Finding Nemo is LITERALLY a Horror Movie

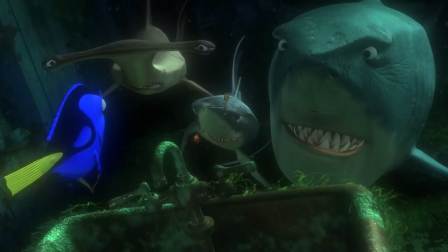(11:38)
Even when Dory's cracking jokes and saying things that should break the film's tension,
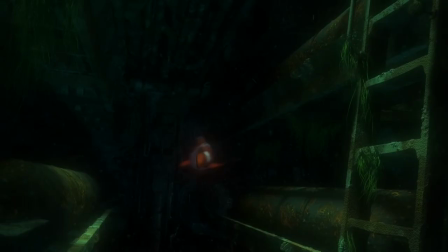(11:42)
the ominous undertones present in the score keeps the situation grounded, allowing the audience to laugh, albeit sometimes uncomfortably. They're called moonfish. Well, I'm not recording that.
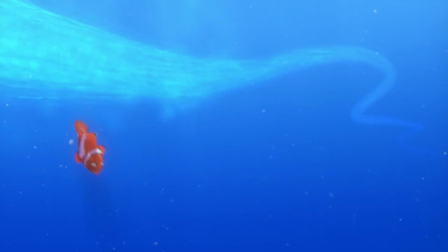(11:54)
So Marlin breaks through the cloud of jellyfish, and you're like, oh, that wasn't so bad.
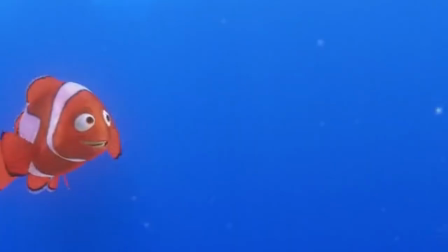(11:59)
Kind of a fun little scene. Hey, where's Dory? No, shit.
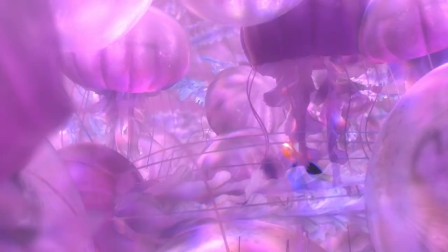(12:04)
Marlin's gotta go back in, and it's awful. The jellyfish are denser, there are way less gaps between them.
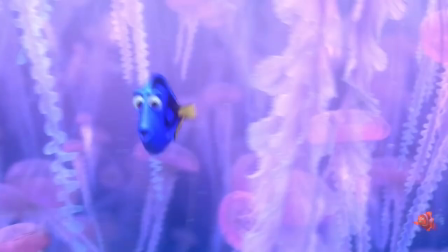(12:10)
This horrible zapping noise keeps happening. What was once a fun, colorful, yet slightly hazardous environment has now transformed into a hostile,
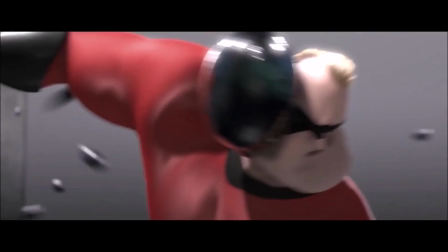(12:19)
chaotic mess that's only getting more dangerous by the second. Before I re-watched this movie, I'd always remembered this scene as having similar editing to that one bit from The Incredibles.
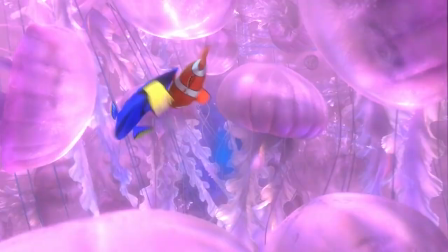(12:28)
I thought it had really fast, anxiety-inducing cuts, stitching back and forth between Marlin and his escape.
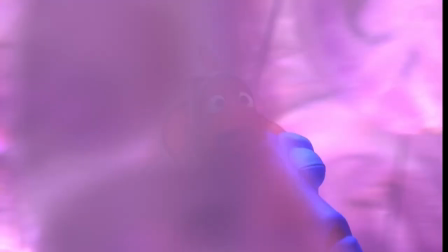(12:34)
But really, the editing isn't all that crazy here. I think the reason that I thought that was because of how much anxiety these sound effects give me.
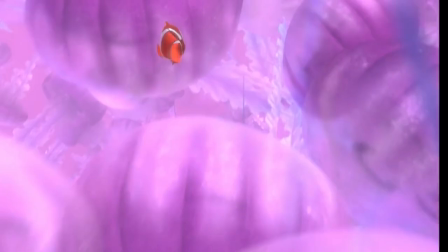(12:42)
The constant zapping mixed with the visual of the jellyfish getting closer and closer together.
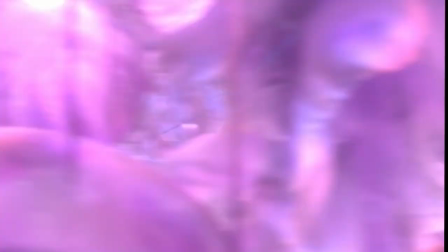(12:46)
Just makes me feel like the scene is shot more frantically than it is, despite having decently long shots and fluid camera motion.
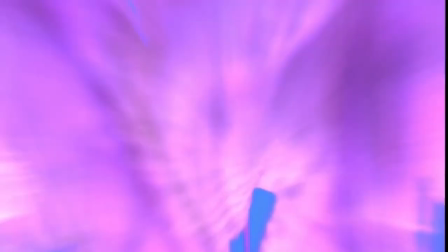(12:53)
But even with my newfound pretentious knowledge of how filmmaking works, I still can't watch the scene without feeling like a plastic bag is tied around my head.
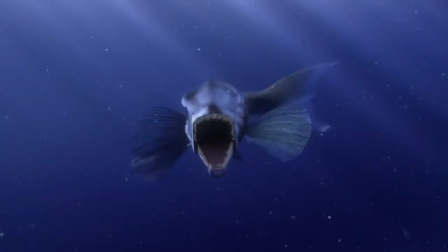(13:01)
Even if you don't find Finding Nemo scary, this is a horror movie. The structure, the tone, the set pieces, the tension, the monsters.
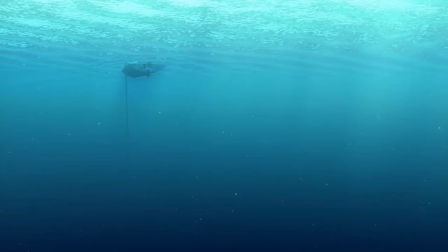(13:10)
This movie just follows a lot of the same conventions other horror movies do. But I think that's why Finding Nemo has remained so memorable.
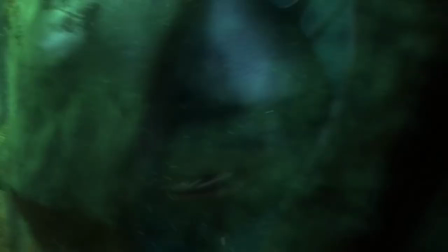(13:18)
The ocean is scary like all the time It's scary when it's vicious.
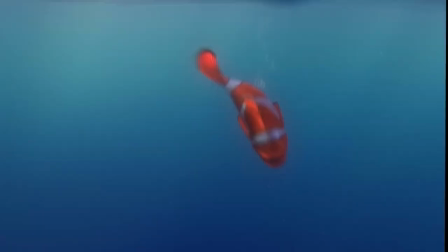(13:23)
It's scary when it's mysterious. It's scary when it's beautiful Finding Nemo is about a character exploring a mysterious unknown world for the first time.
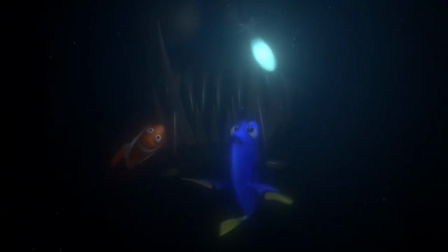(13:32)
It's impossibly big its inhabitants frightening and hostile, but in the end he finds beauty in its journey and honestly I can't think of a better location for such a premise than the ocean Thank you guys so much for watching this video, um, sorry there hasn't been a lot of reaction content in a while, I'm currently sick, uh, so recording for any longer than like five minutes at a time has been difficult on my voice, so maybe expect some more one-off videos like this, uh, in the near future. But if you like this video, please consider liking, sharing, and subscribing. And if you want to see me break down some other Pixar movies, I've got plenty of videos like that here on this channel.
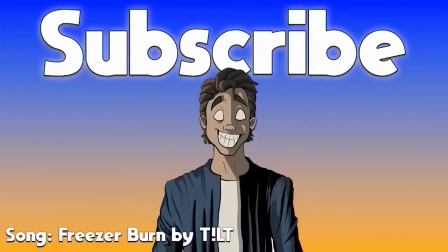(14:07)
Let me know what other games, movies, and shows you want to see me cover in the future. And I will see you guys next time.